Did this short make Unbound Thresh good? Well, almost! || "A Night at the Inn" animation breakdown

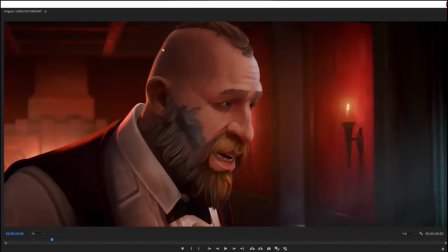(20:21)
Well, I mean, yeah, it's like, I can't do anything about it. I just kind of have to roll with it. This is just what my life is like.
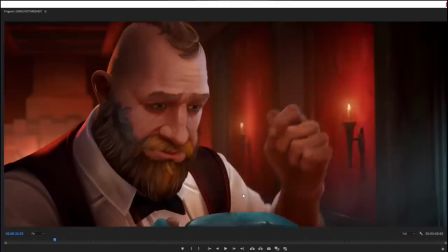(20:29)
Man, I mean, you sympathize so much with the poor guy. Like, he's got such a rough lot in life.
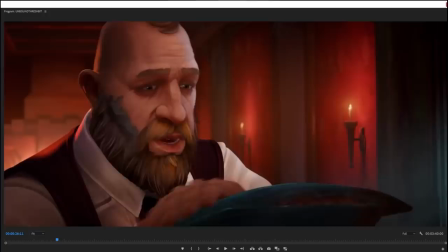(20:35)
He doesn't want any of this. He's just trying to make the best of it as much as he can. And his optimism, too.
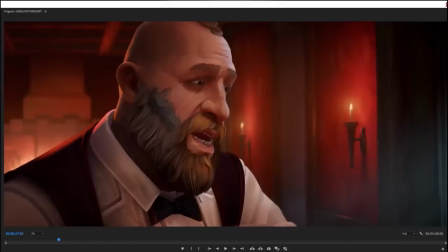(20:40)
Like, well, I mean, optimism is putting it maybe a little strongly, but the fact that he hasn't fully given up,
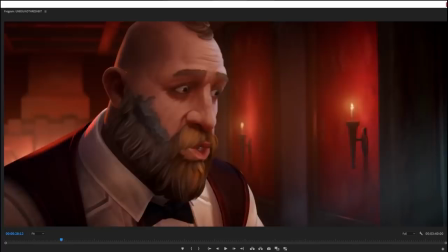(20:45)
that, like, there's a part of him that's still sort of trying to be cheerful and sort of trying to just to get by,
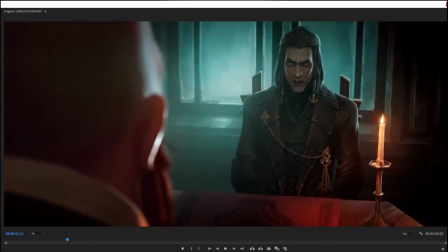(20:50)
even though everything for him is so fundamentally crap. And we can also talk about framing here. Like I said in the intro that I like this Thresh better than the base vanilla version that he has in the skin.
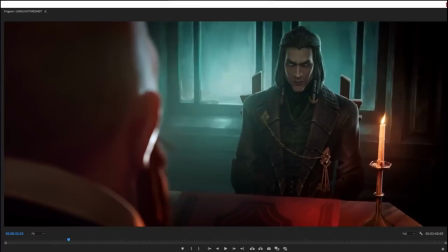(21:03)
And yeah, I do. I still think he should have looked like the actual canon human Thresh that they already made for the Realms of Runeterra book. I think it's very silly that they made a Thresh and said, like, this is canonically human Thresh. And then they don't use him for anything.
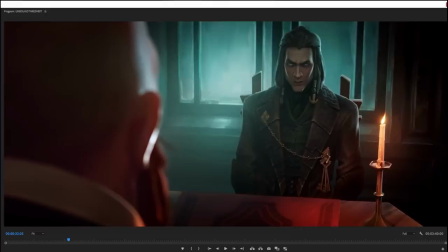(21:18)
But yeah, this is better. And the framing of him in this animated short does a lot of the work there. Because again, in the splash art that he has, he's framed as a porcelain smooth, handsome fuckboy, right?
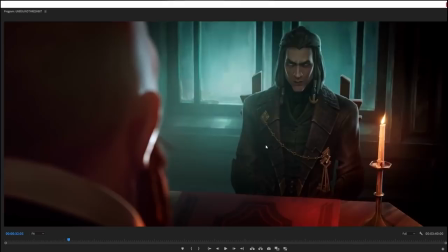(21:30)
Like, who's trying to be sexy and good looking. Here, this is not, like, he's not framed as a sexy, handsome fuckboy. This is framed as a serial killer scoping out his next victim. Like, that's the way he's sitting, right? Where his arms are just, like, down along his sides. He's just sitting there without doing anything.
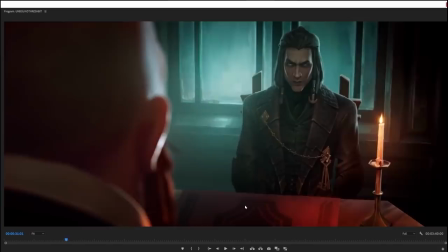(21:49)
Like, he doesn't have his arms up. He's not fiddling with anything.
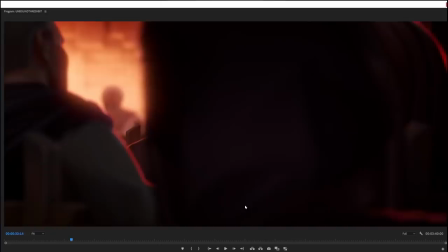(21:51)
He's just, like, staring at Bort in, like, this really creepy, very still way, which is like, oh.
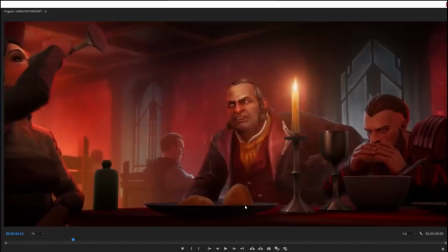(21:58)
So the framing does a lot to make the design more creepy, more scary, and more, like,
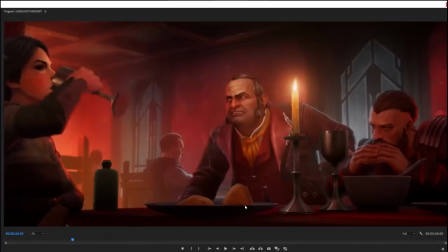(22:05)
unsettling and monstrous, rather than just making him look pretty, which I really appreciate. Here's another little, like, this gesture.
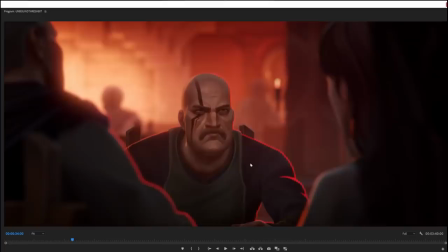(22:15)
Look at that gesture. It's so... Oh, and another thing I like. Look at the edge lighting on this guy. This is the other thing. This is one of the things that makes these shorts from Axis Studios look so painterly. Like, look so much like moving paintings. It's the way that they use things like this completely, like, blood red edge lighting around the guy to really communicate the warmth of the interior.
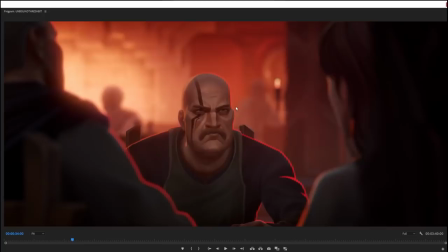(22:34)
But that's something, like, that you're more likely to see on an illustration rather than a, like, 3D animation that's using any kind of realistic lighting.
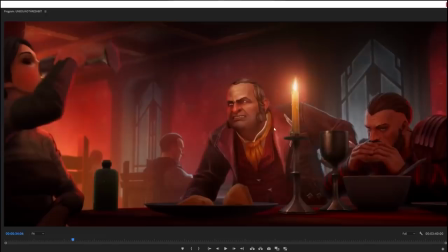(22:41)
Like, this edge lighting is really... really very illustration-like, and I really appreciate it. Anyway, that gesture right there.
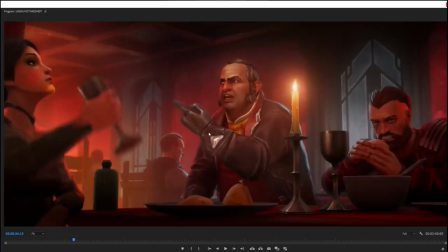(22:49)
Like, again, you get the attitude of this man, right? Like he lowers the center of gravity just so he can do that big,
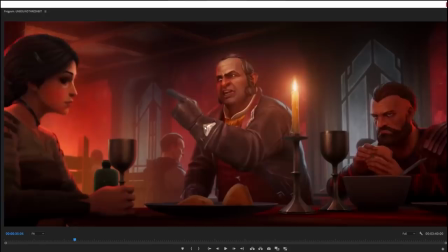(22:57)
like, strong, ooh, I'm a man who's yelling at a person who I think is less than him kind of attitude.
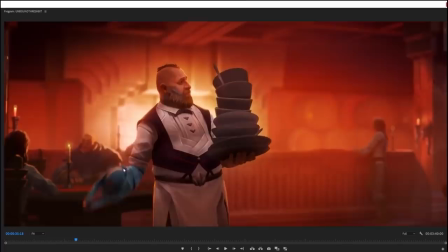(23:05)
Like, you get that from him, right? And Bort, poor Bort, completely overloaded with plates and bowls,
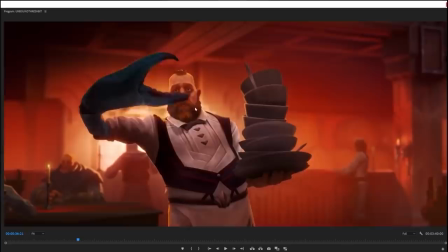(23:11)
and because the guy's yelling at him, he doesn't have his attention on the arm, and he doesn't realize what the arm is doing until,
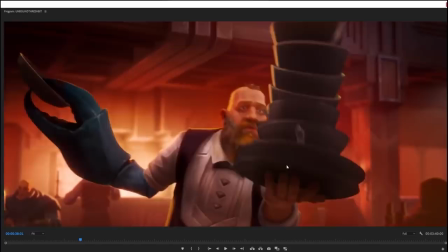(23:17)
right there, way too late, and then, whoop, it snatches a plate, and smashes it over his head while he's busy trying to keep the stack upright.
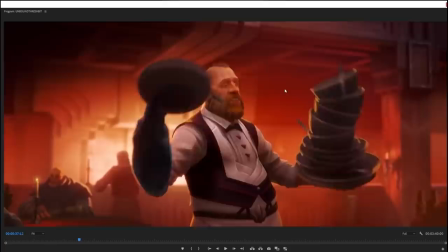(23:26)
And, like, this is the thing, is, like, Bort just has a fucking disability, right?
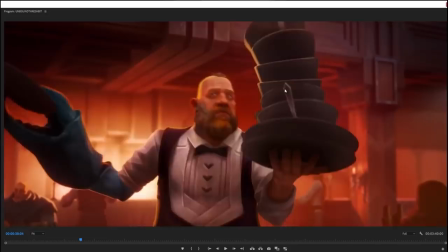(23:30)
Like, if you had some other servers who could maybe, like, unload him so he doesn't carry a huge stack of plates and he could keep an eye on his arm, maybe shit wouldn't get this bad.
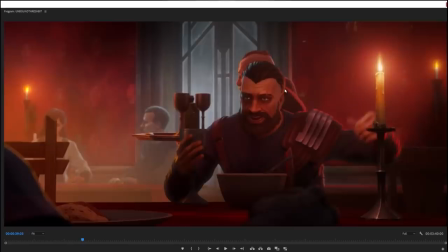(23:39)
Like, the poor guy. Like, you just feel nothing but sympathy for him because, like, everything goes wrong for him.
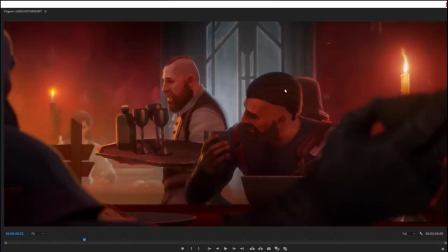(23:45)
And how do people react to seeing him be miserable?
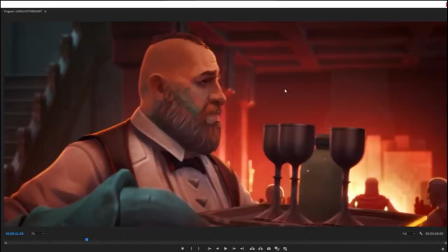(23:47)
Once again, derision, laughter, and by throwing food at his head, like, fucking hell.
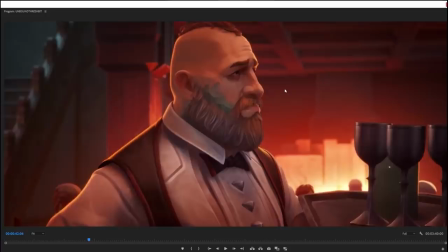(23:56)
It's a realistic portrait of the treatment of workers in the service industry, let's put it like that.
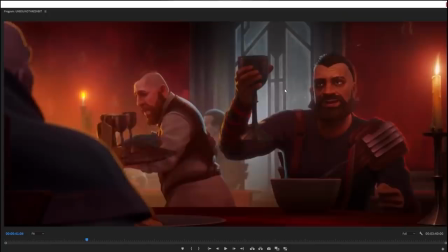(24:02)
And again, like, the relationship between Bort and the arm, right?
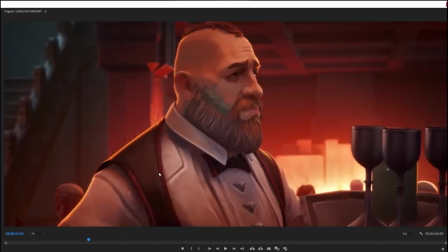(24:06)
Like, he's walking forward, you can see the arm is, like, jiggling around and being unruly, and then it does this.
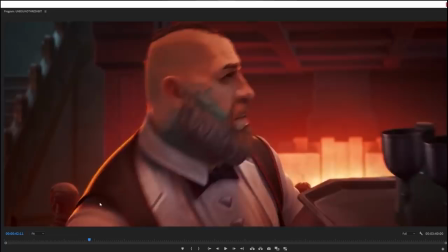(24:12)
Like, you can see it's like he's being pulled by a rope, or like someone grabbed him and, like, pulled him by his arm,
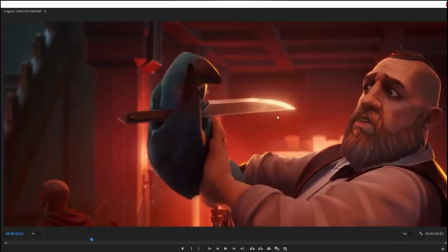(24:17)
but it's actually just this goddamn thing that's picked up a knife and is trying to stab him.
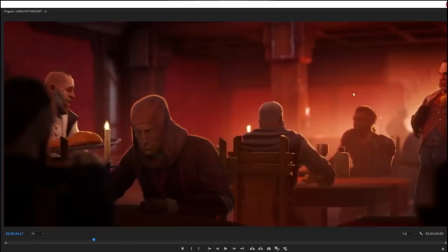(24:23)
It's a comedic scene, like, it's funny, but it's also like, Jesus, the poor dude.
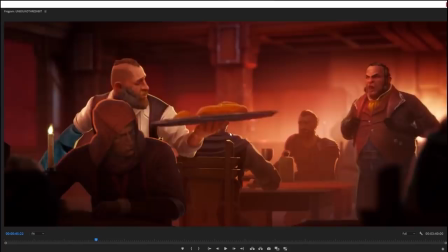(24:28)
And then he tries to, like, deliver some food, which is what he's being told to do.
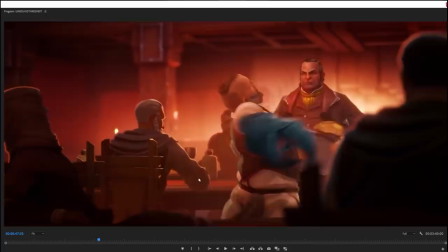(24:33)
And then this asshole
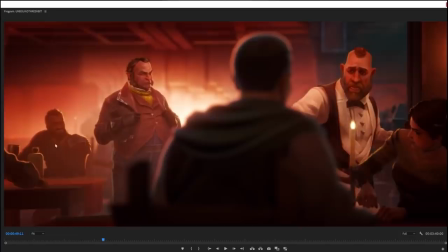(24:39)
kicks him and is like, motherfuckers. And he says sorry for being kicked. Like, ugh. Fucking, they get what they deserve. All of them.
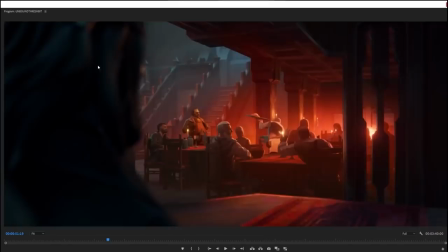(24:49)
They all get what they deserve. Like, and it's not a great thing that Bort has been turned into a torture ghost, but they get what they fucking deserve. And again, we see the relationship between Thresh and Bort is that Thresh is staring at him like a serial killer scoping out a victim because he realizes, oh, I can use this.
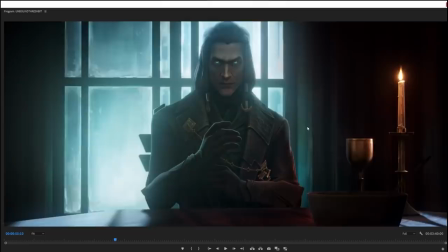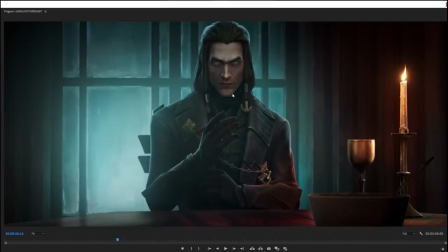(25:13)
Right? Like,
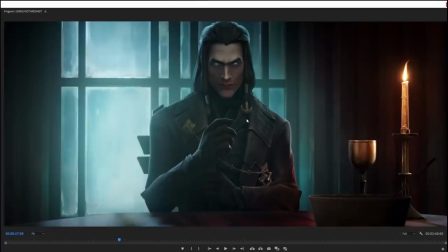(25:19)
creepy. And that's what makes the design feel a lot better than it does in the splash art, or indeed in his freaking Wild Rift,
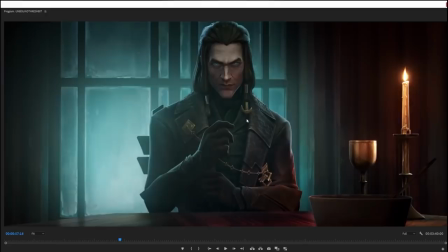(25:26)
or in his freaking character model, is that here he's framed not as a sexy man, but he's framed like a monster. He's framed like a predator. He's framed like something evil, scary, and dangerous.
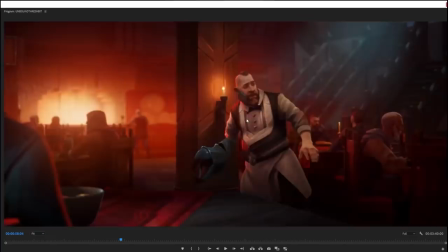(25:40)
Again, I still don't like Unbound Thresh, but if you gotta have it, this is like the better way to do it.
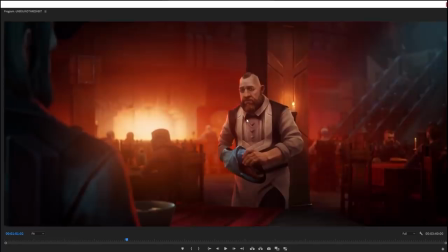(25:48)
And then there, he dusts himself off, and he's like, can I get you a warm bowl, sir? Like, he's still trying to be serviceable.
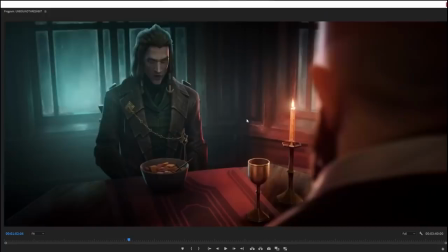(25:54)
Like, he's still trying to be a good waiter to this man. Like, Bort, you're such a good kid.
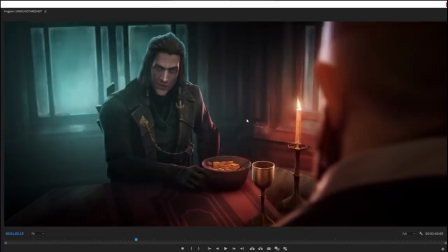(26:00)
You don't deserve any of this.
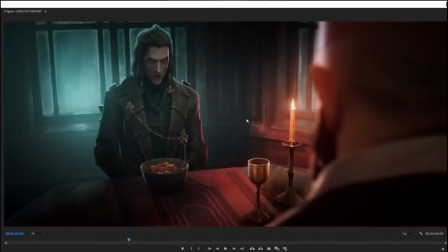(26:04)
And then notice the contrast, by the way, with the way that Thresh is animated relative to, for example, like the inn owner, right? The inn owner who's like always sort of doing these big gestures like, Bort, get the thing out of there! Like big pointy gestures and like pulling himself up and such. Take notice of how Thresh moves.
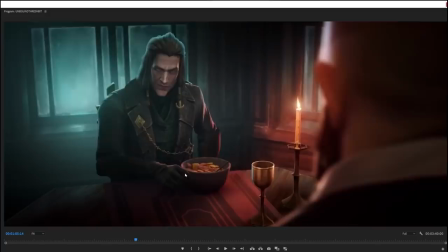(26:22)
Small movements, very subtle movements. Like he leans forward ever so slightly and like pushes this bowl of soup out of his way as he says, I'm saving my appetite, because he's a creepy serial killer, so he can't resist telling people that he's gonna murder them,
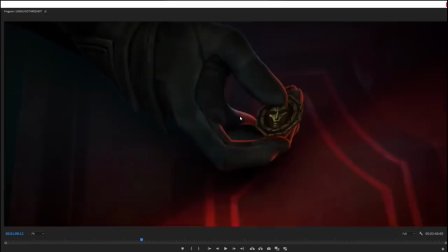(26:36)
right?
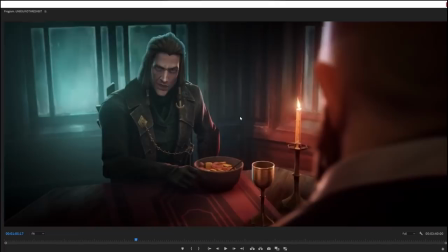(26:39)
but Thresh moves with like, and there's also a contrast between him and Bort, where Bort is often like uncontrolled and like always kind of catching himself, like trying to sort of gather his balance,
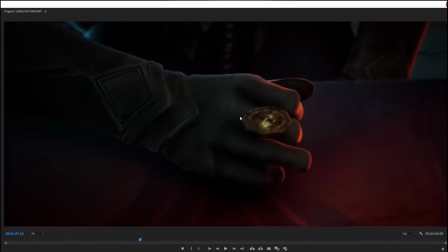(26:49)
trying to keep himself steady. Thresh is completely steady and moves very slowly and deliberately relative to what Bort is doing.
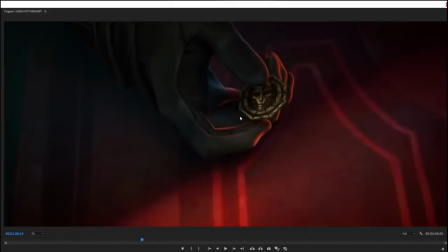(26:57)
And that contrast between the two characters is also quite nice. I also like this coin, which has like the face on one side and then the skull on the other.
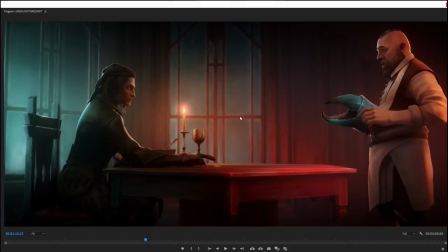(27:05)
That's just a clever little like reference to Thresh's true nature.
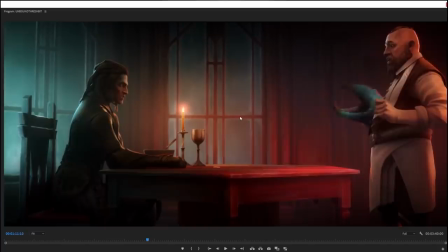(27:09)
Like, again, he can't resist telling people who he is and letting them know that he's a monster that's going to kill them.
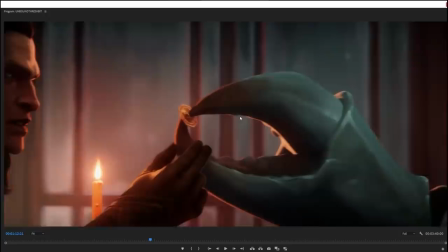(27:17)
Because, of course, he can't. He's a sociopath and he enjoys people's suffering.
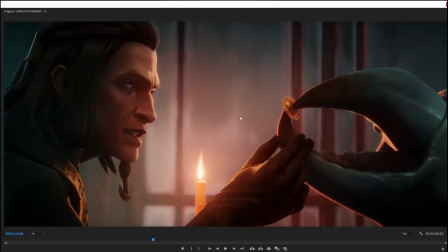(27:24)
And again, some lovely facial animation on this character.
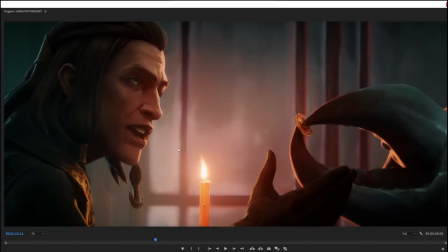(27:27)
Because again, like the way that Thresh talks, like that slow, deliberate head movements, like none of, like Bort has this sort of, you remember how I talked about he did this gesture where he pushes forward with his mouth and then he lowers his head.
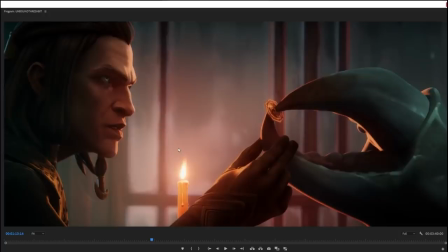(27:39)
And like he's a little bit more unsteady, where Thresh has this much more like he moves in these smooth, controlled motions.
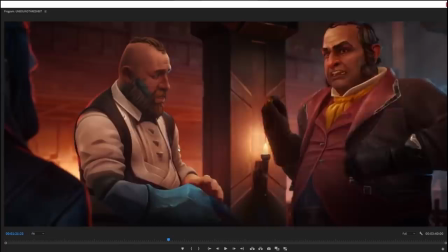(27:51)
And then there again, notice the way that this man moves, right?
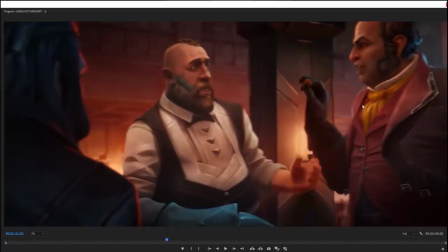(27:57)
Like, it's not just that he snatches the coin, it's that he reaches in like so, does a little wiggle with his fingers, then he snatches the coin right out of his hand.
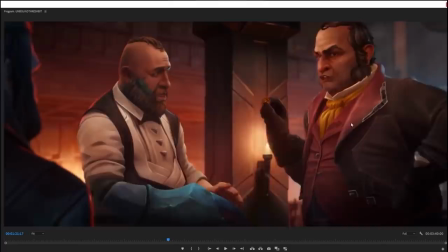(28:07)
And then is like, even there, like this gesture, when he's just turning in order to grab the side of his coat so he can pocket the coin,
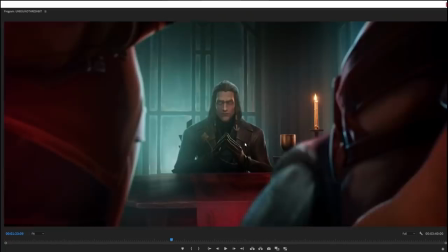(28:13)
it's still this like big gesture of like holding the coin up and depositing it in his purse,
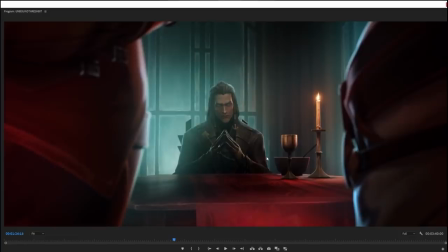(28:19)
and then like chewing out Bort for things that he has no control over.
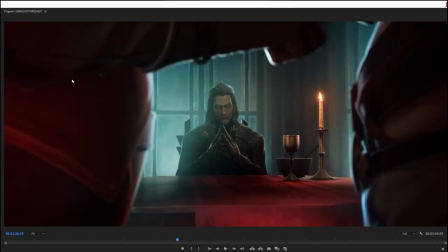(28:24) I'll put it towards your debt.
Because he can't resist just abusing the man at every given possible opportunity because he's a piece of shit and he deserves to die.